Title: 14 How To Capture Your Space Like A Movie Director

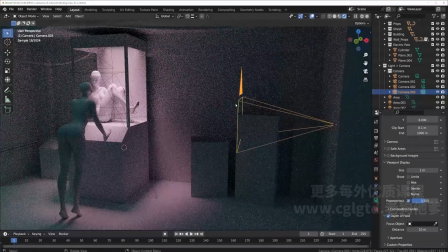And let's move it out so we see our cameras. So this is our camera, and this is our depth of field.
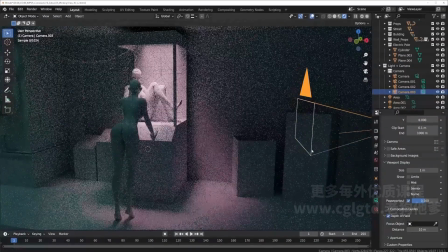So we can't really see where we are focusing on at the moment.
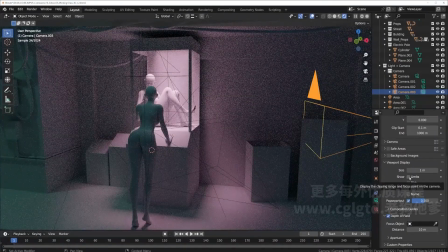So we have to turn on our limits.
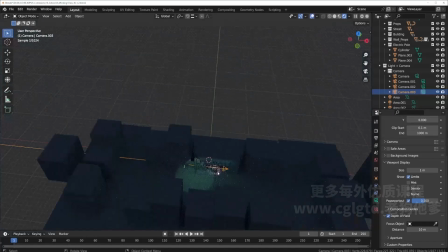This shows us the limit of our camera, which is right now super, super long.
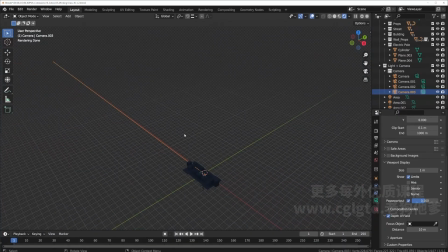It's really, really far. So if our model, suppose, covers the entire distance, this is how far our view will go. So it's really, really far.
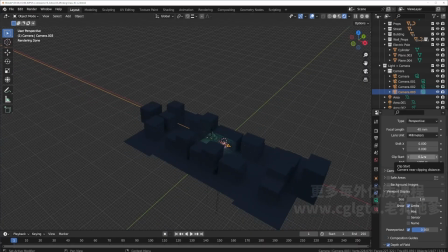And that's because our clip starts at 0.1 meters and it ends at 1,000 meters. So, you know, we can bring this back down. And now you see here, our camera is stopping here.
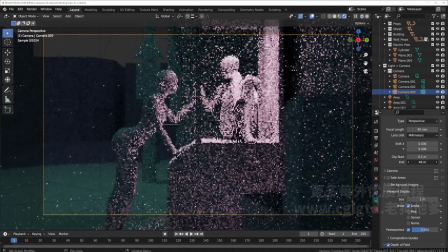So what this means is, if we go here, and let's just bring this over.
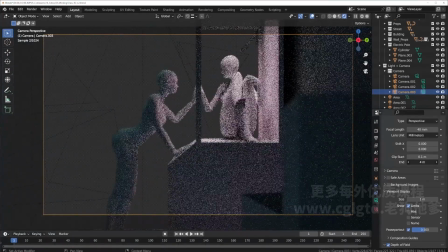So now we have just our character and no more background. And as this camera moves further, we have more to see.
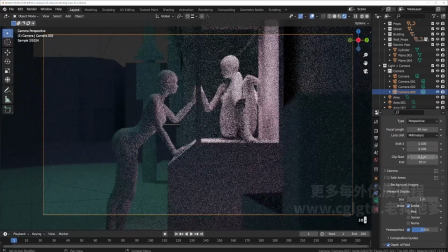So let's have this at 50. And similarly, I'm just going to duplicate this so we get a new camera and we don't mess up our view.
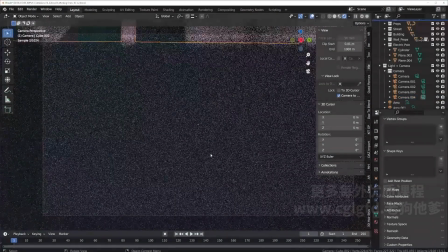Suppose we want to zoom into this, like really, really far.
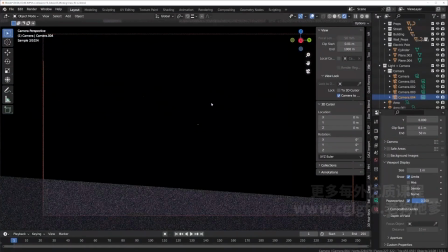Eventually, it's going to get cut off by black.
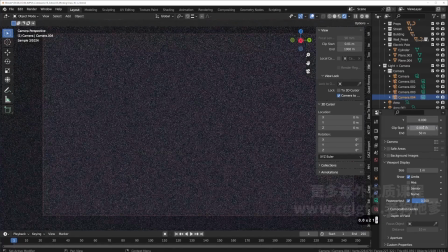And now if we really want to zoom this close, we can, you know, just change the clip start so it starts a lot closer to the camera.
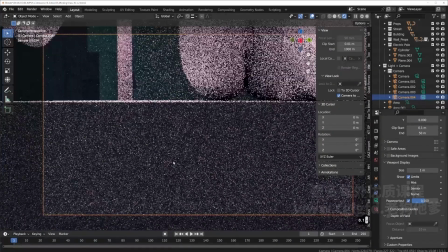And that's how the clip works. And you can see all your limits.
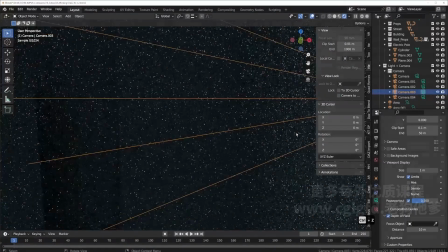Control Z to go back to where we were looking. You can see your limits through
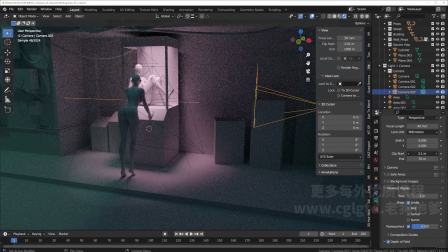this. So here, this is where the clip starts, and we just saw where the clip ends.
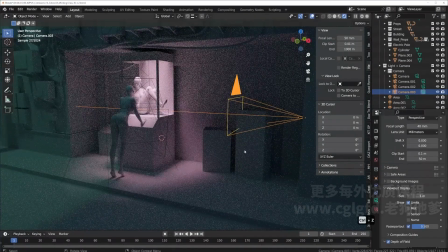Okay, and now the limit also shows us where we're focusing on.
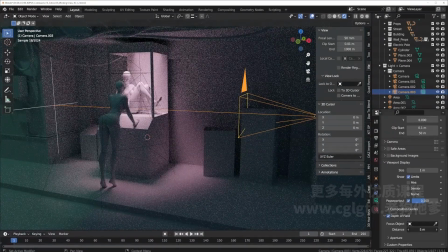So here, we can just drag this down and until we see the crosshair.
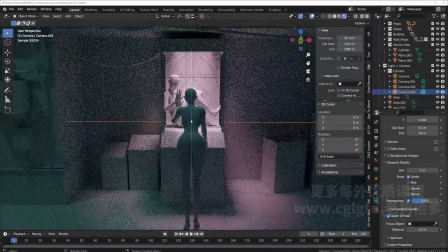Now the crosshair is where our absolute focus is on.
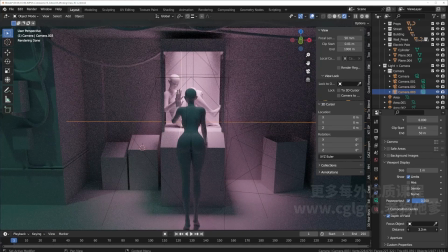So here we want our focus to be, you know, maybe somewhere in the middle or on the first character or the second character.
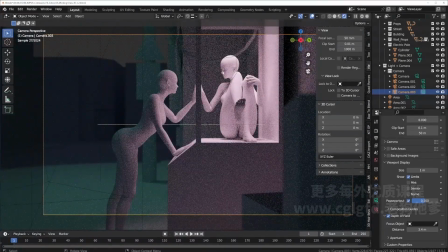Let's see, because our first character has more of a face showing, we can focus on her.
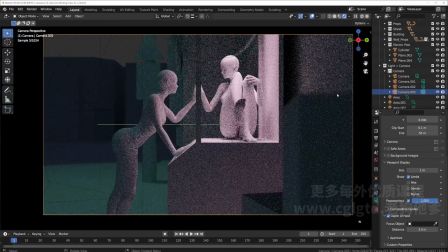And now we have our foreshortening, where the front is really blurry, the black is somewhat blurred as well, and what we're focusing on is really, really clear. Now let's do that for the other shots as well.
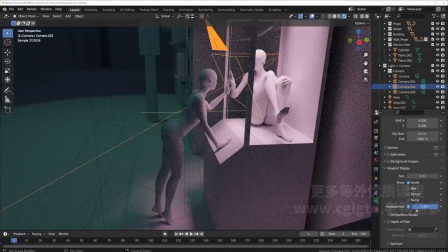So turn on limit, turn on depth of field, and we can move this to the face of our character.
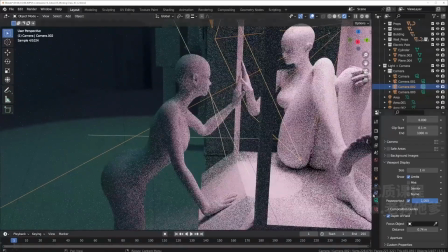Usually for the face, we are focusing on the eye, because as human beings, we typically look at someone directly into the eye,
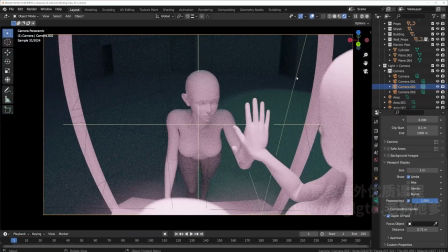and for the render, it is that as well. And if we want this to have more of a blur, let's just turn the aperture. You want this number to be as low as you want.
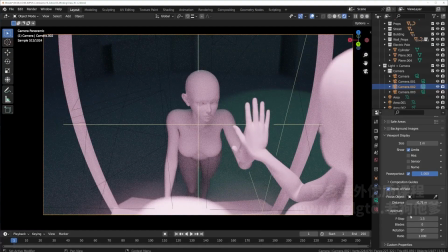For those who like to play around with cameras, you will know exactly what the f-stop and the apertures are, so I don't have to explain that. But for some of you, such as me, who are novices at taking cameras, yeah, just know that the lower the number, the more blurry it is.
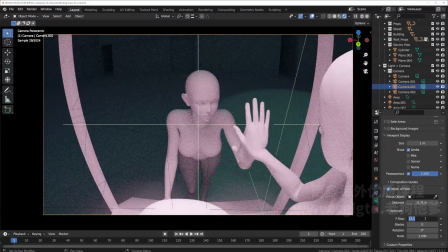And the higher the number, the more clear it gets. So here, I will turn this to maybe 1.6. So we get more of a blur. So the fisheye effect is more dramatic.